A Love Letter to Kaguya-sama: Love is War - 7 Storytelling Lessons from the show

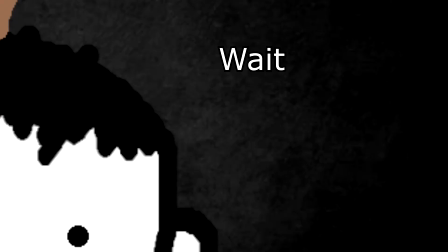2s
Dear Aka-Aka-Saka, Wait no, it's weird to write it to the author.
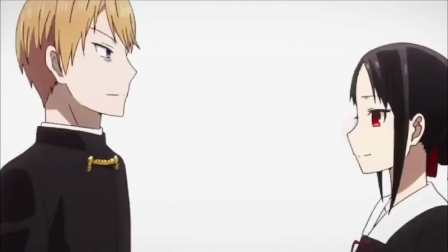7s
Dear CEO of anime, I know you didn't ask, but do you know that Kaguya-sama Love is War is my favorite show?
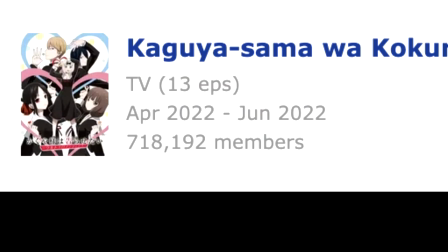14s
Yes, I'm a weeb. As you know, Love is War season 3 is ranked third on the anime list of, well, my anime list.
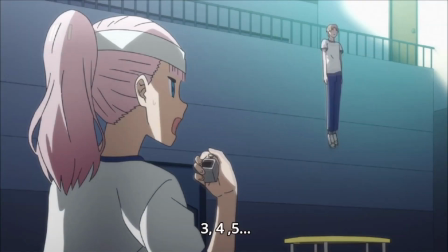23s
And now the movie is coming out. It's time to show you my unsolicited dedication, and clearly I'm in quite a love for this show.
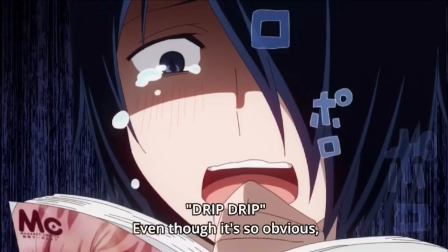29s
So now I'm listing 7 storytelling lessons I've learned from Kagura Sama Love is War.
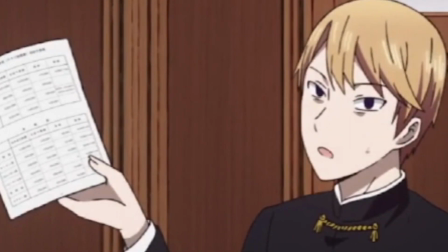35s
Ha! Yes, another list! Because we don't have enough lists on YouTube.
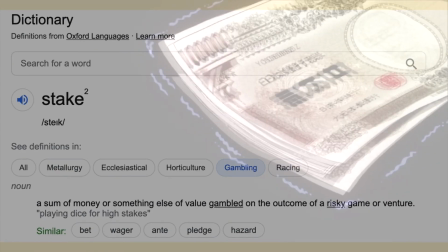41s
What are stakes? Not that. It means the amount of money you could lose in gambling games such as investing in NFTs.
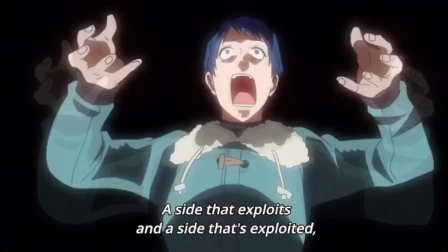50s
In stories, this word has evolved to mean what the characters could lose if they fail.
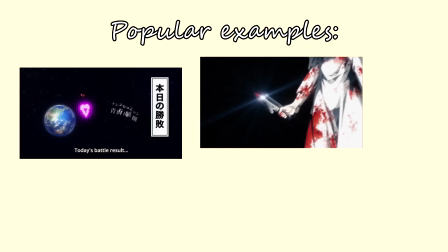54s
Proper examples of stakes are the world, the character's life or love life, or work life or social life.
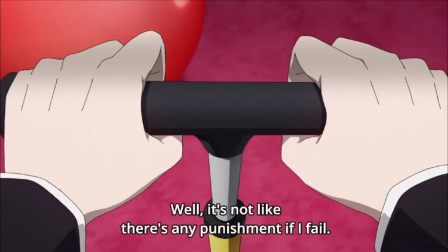61s
Basically, at life after any word, the stakes in Love is War are objectively inconsequential.
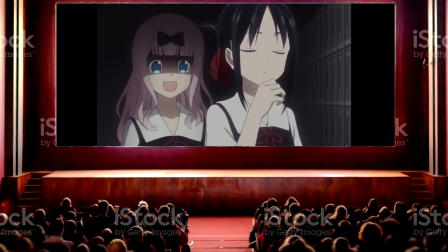66s
To many viewers, it may even be better if Kaguya and Miyuki lose in this game of love, as they are actively sabotaging their love life to win the war.
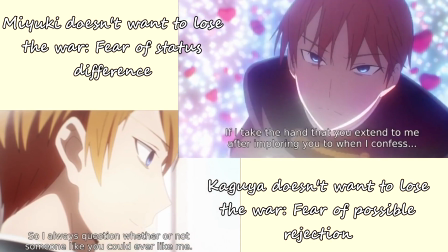75s
But why does this still work? Because Kaguya and Miyuki care about the war, losing will be devastating.
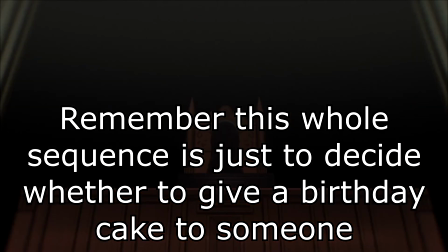82s
This is why trivial matters could be dramatized without feeling out of place. Because to the characters, those everyday situations are life or death.
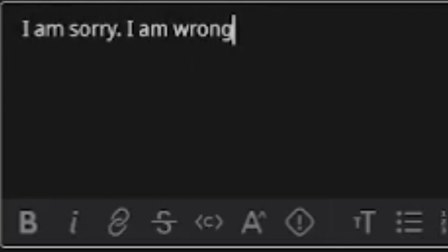91s
Asking for a phone number is as painful as apologizing on the internet. The characters' subjective feel of the stakes is all that matters.
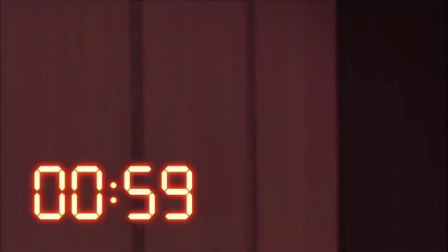98s
Who cares about the world ending if the characters don't? No matter how objectively trivial the stakes seem, the audience will get invested as long as the characters care.
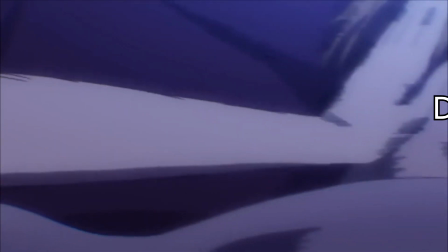112s
Comedy is based on ridiculousness. Now here is the problem. Ridiculousness can often undercut the drama, causing the audience not to treat the plot seriously.
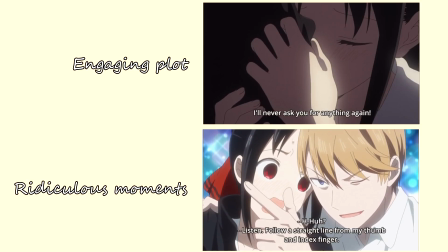121s
Only if you are bad at writing. Because Love is War balances this perfectly by giving a reason for ridiculous actions.
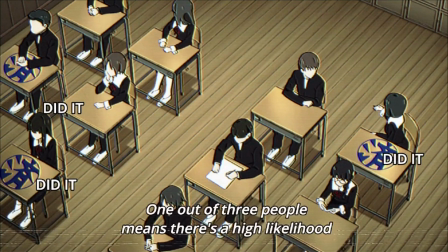128s
Overthinking love? Everyone has done that, especially when we were young.
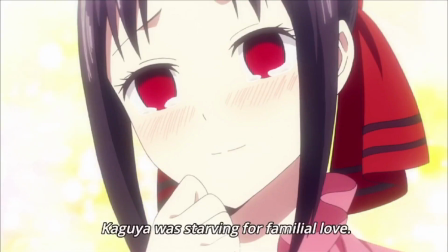132s
Kaguya's jealousy monologues, they stem from her desire to be loved, something her father never gave her.
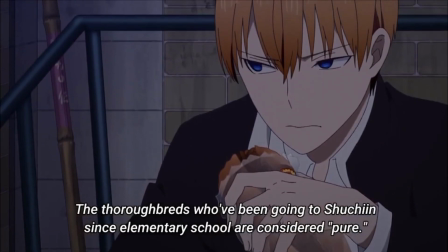139s
Miyuki's efforts to hide his flaws come from his insecurities about his status and another reason.
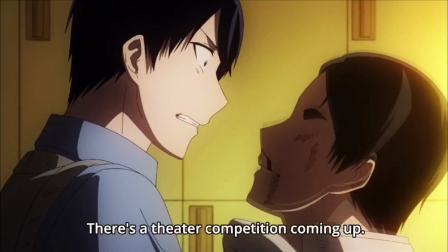145s
Ishigami's lack of faith in himself? I wonder where that came from? Chika is the narcissist and the daughter of a politician.
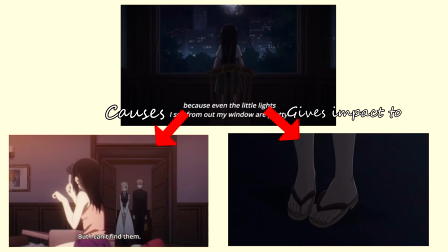154s
That explains a lot, right? These reasons for seemingly ridiculous actions are the backbone that maintains the drama in the show.
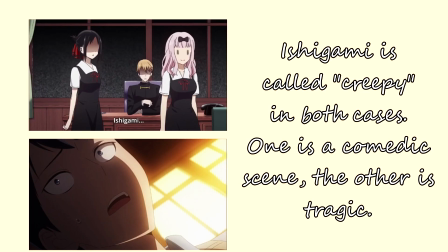162s
This is how the show transitions from comedy to tragedy easily and seamlessly.
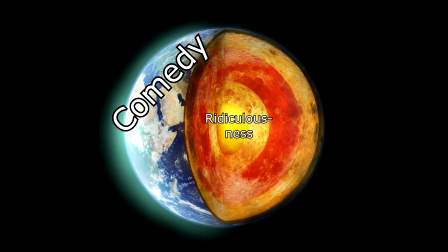166s
If the core of comedy is ridiculousness, then the core of tragedy is the lack of control.
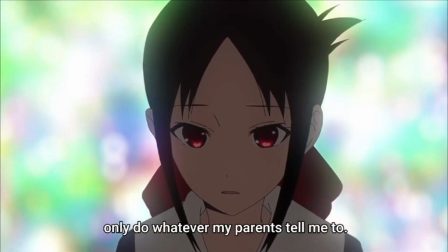171s
The less control the characters have over their lives or actions, the more tragic they are.
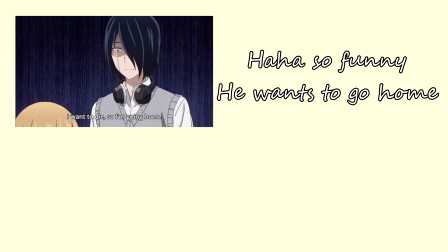176s
The lack of control can lead to ridiculous actions. To understand the lack of control is how a comedic character can turn tragic in an instant.
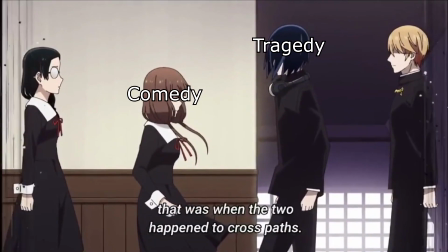184s
Comedy and tragedy are not complete opposites. Although, you still have to separate these two elements far enough from each other to avoid tonal confusion. Love is Boy is episodic, right? Most episodes are not one, but three separate stories.
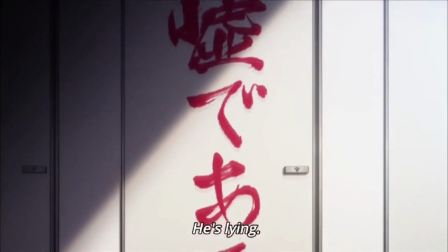202s
Everything appears to return to the status quo at the end of each episode but the status quo is a lie an illusion like thomas howard third duke of
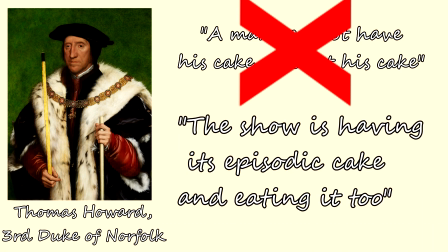210s
norfolk once said the show is having his episode the cake and eating it too there is side character progression obviously but what about the main
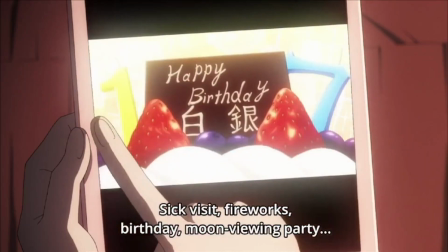218s
couple watching the show episode by episode it may seem like the two tsundere's are taking one step forward and two
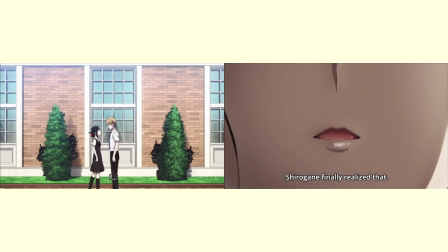224s
steps back also remember the annoying moments when they almost made huge strides in their relationship but didn't.
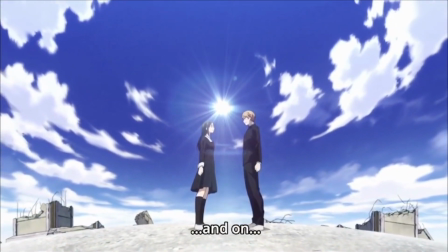231s
Yeah, those moments help maintain the lie that their relationship will remain stagnant forever.
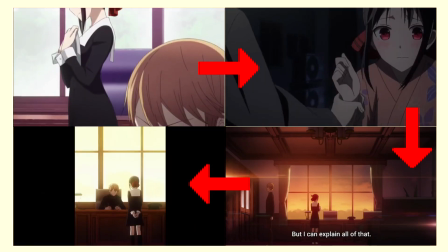236s
If we watch the show as a whole, it's clear that their feelings towards each other deepen over time.
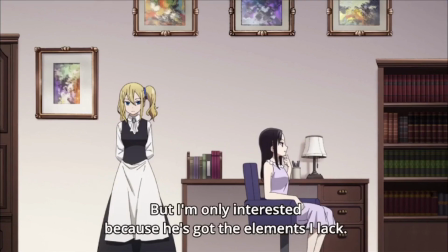241s
The show is just tricking us into thinking their relationship isn't progressing because that is the same lie that Kagura and Yuki tell themselves.